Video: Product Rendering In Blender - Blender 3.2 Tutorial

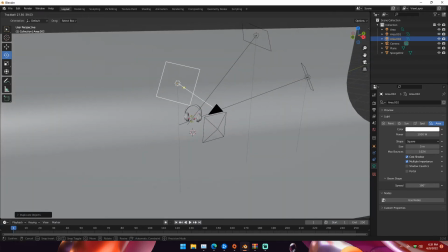8:15 And then we're gonna have one on the left side, kind of adjacent to the one on the right, pointing at the headphones as well.
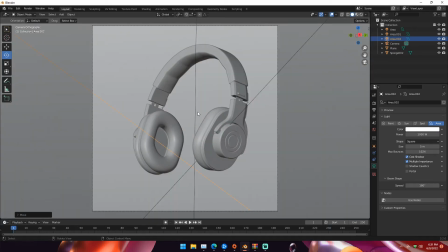8:23 And so now if we hit Z on our keyboard and go to Render tab,
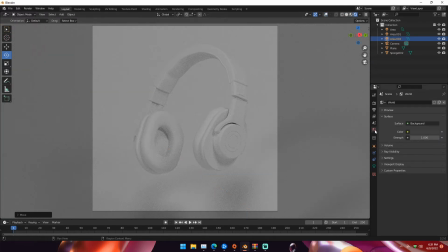8:28 we can see that we have this kind of lighting setup going on, but we have a lot of light bleed from this gray background.
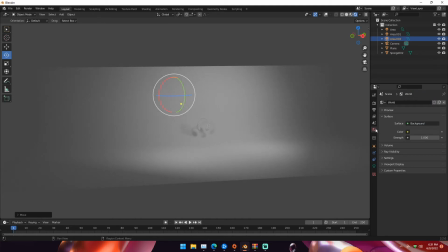8:35 And the way to fix that is to just go to the World tab, which is this red globe, change the color all the way down to black.
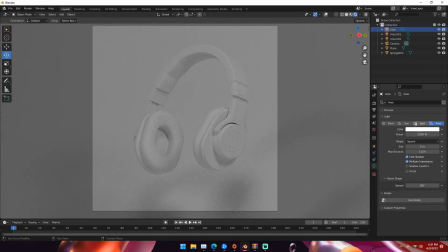8:43 And so now we can see that we have this. If you want, you can change the light strength up, which I'm probably going to do. I'm probably going to change this to like 2000
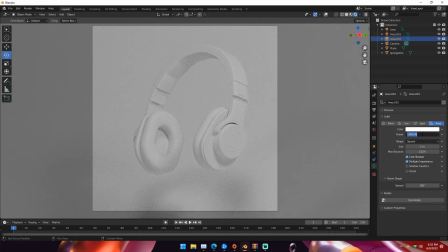8:58 on each of these lights here, just so we have a little bit more light in the scene.
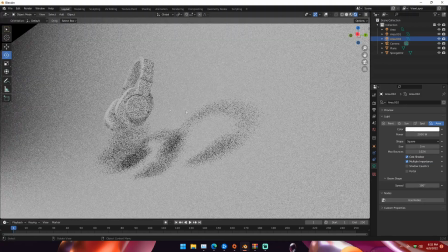9:05 So now we have this, but it's not textured yet, so it's kind of just this white on white background.
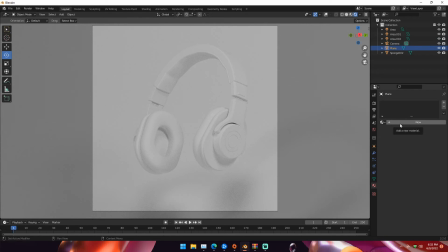9:11 Which if you ever do this, just for the love of God, please change the background to like a gray color like this.
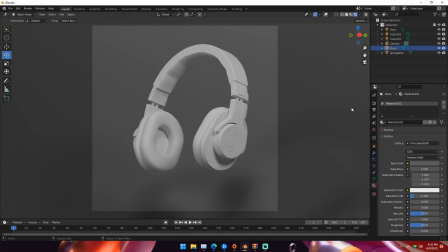9:19 Like you can see that looks so much better. If you're ever doing a white product on anything, please do not make the background white.
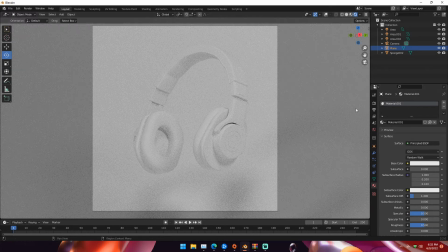9:26 It looks horrible. You can't distinguish anything from anything. It's just not a good idea.
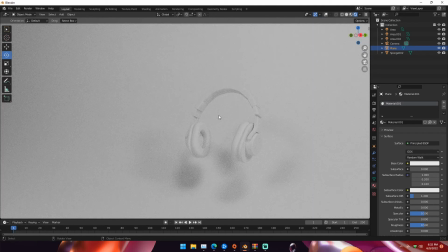9:31 You want contrasting colors. You want things that stand out from your background. You don't want your product being washed in there. You don't want any of that. You want your viewers to be able to look at this and be like, hey, that is a pair of headphones.
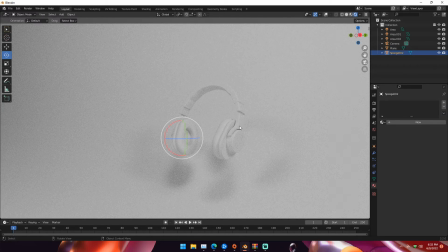9:46 But getting into texturing this thing, all we're going to want to do is we can go out of render view by hitting Z and then solid. Also, if you hit C and hold it, you can see that you can move around to each of the views. You also can hit Z and then any of these numbers that are listed to go into whichever viewport you want.
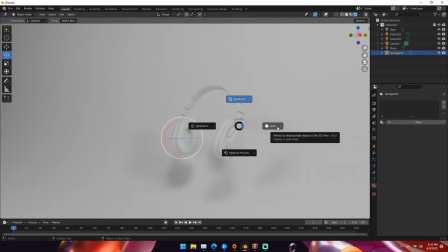10:04 So solid would be 6, so I could hit Z and then 6, and then I would go into solid view.
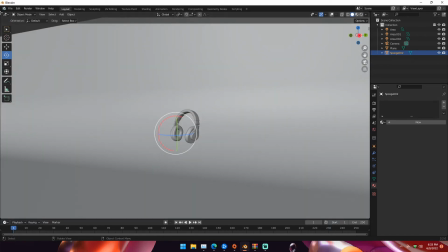10:10 Anyway, texturing, go under the Blender logo at the top left, and then you should see that your cursor turns into this little crosshair thing.
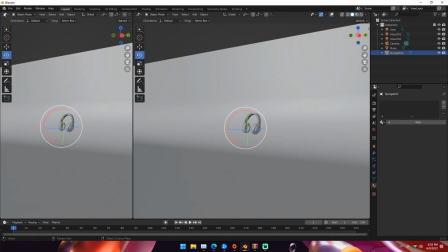10:17 Click and drag, and you'll separate the window. Go back under the Blender logo, click this little ball and grid, and then go down to Shader Editor.
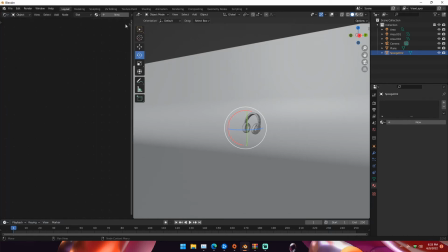10:25 You can click N to close this little bar over here, because we're not going to need that. And all we're going to want to do is click New.
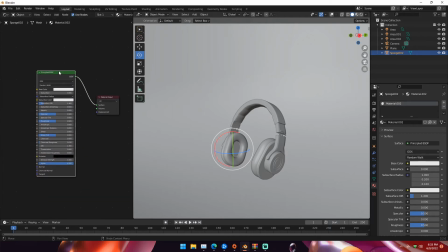10:34 So keep in mind, this is for this headphone model itself, if that isn't already obvious. Whatever you have, I assume you already have textures for and know how to texture. This is kind of the layout of just to texture these headphones for this tutorial.
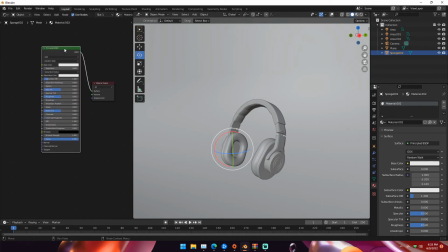10:50 And to just texture a lot of things. This is already UV unwrapped, so it's a lot easier for me. But if your object isn't UV unwrapped, you're going to want to go ahead and do that. There's tons of tutorials on that for YouTube. But if your object is UV unwrapped and you can texture it and you have textures, then it's the same principle of here.
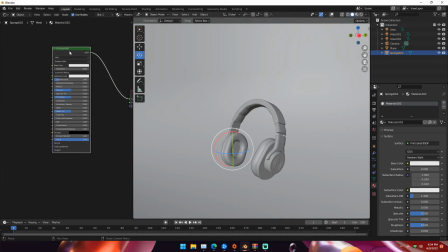11:09 So you just have your principal BSDF. All we're going to want to do is click Control T. If your textures are labeled in a typical PBR manner, you can hit Control Shift and T, and it'll bring up a dialog window where you can select all of your textures at once and just import them in one click.
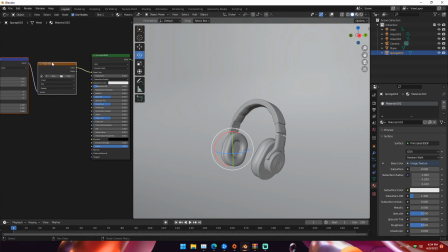11:28 For these headphones, they are not labeled in a typical PBR format, so I'm going to have to manually apply each texture. So just hit Control T while clicking on your principal BSDF with the add-on Node Wrangler enabled. You have to have that add-on enabled, otherwise that shortcut won't work.
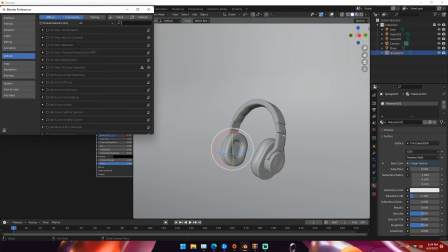11:46 Just go to Edit, Preferences, Add-ons, and then just search for Node Wrangler, enable it, and then that shortcut will work.
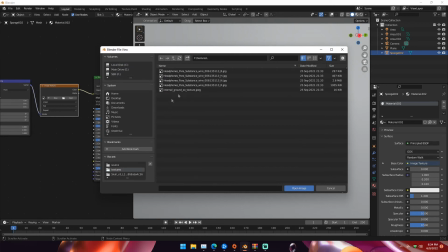11:53 So for the image texture, I'm just going to go to where my textures are. This is my base color.
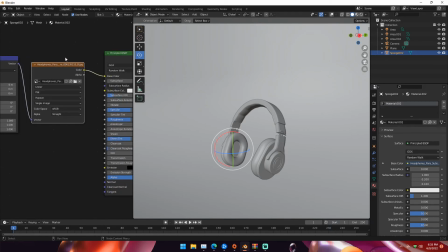12:00 It'll either be labeled as color, base color, albedo, something along the lines of that. For these, we're going to keep the settings just fine on this little texture node right here. But we're going to duplicate it by hitting Shift-D while clicking on it, and change the color space to non-color.
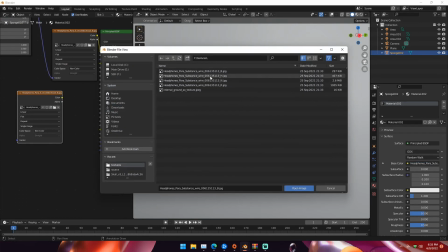12:17 And then we're going to go ahead and get our roughness texture.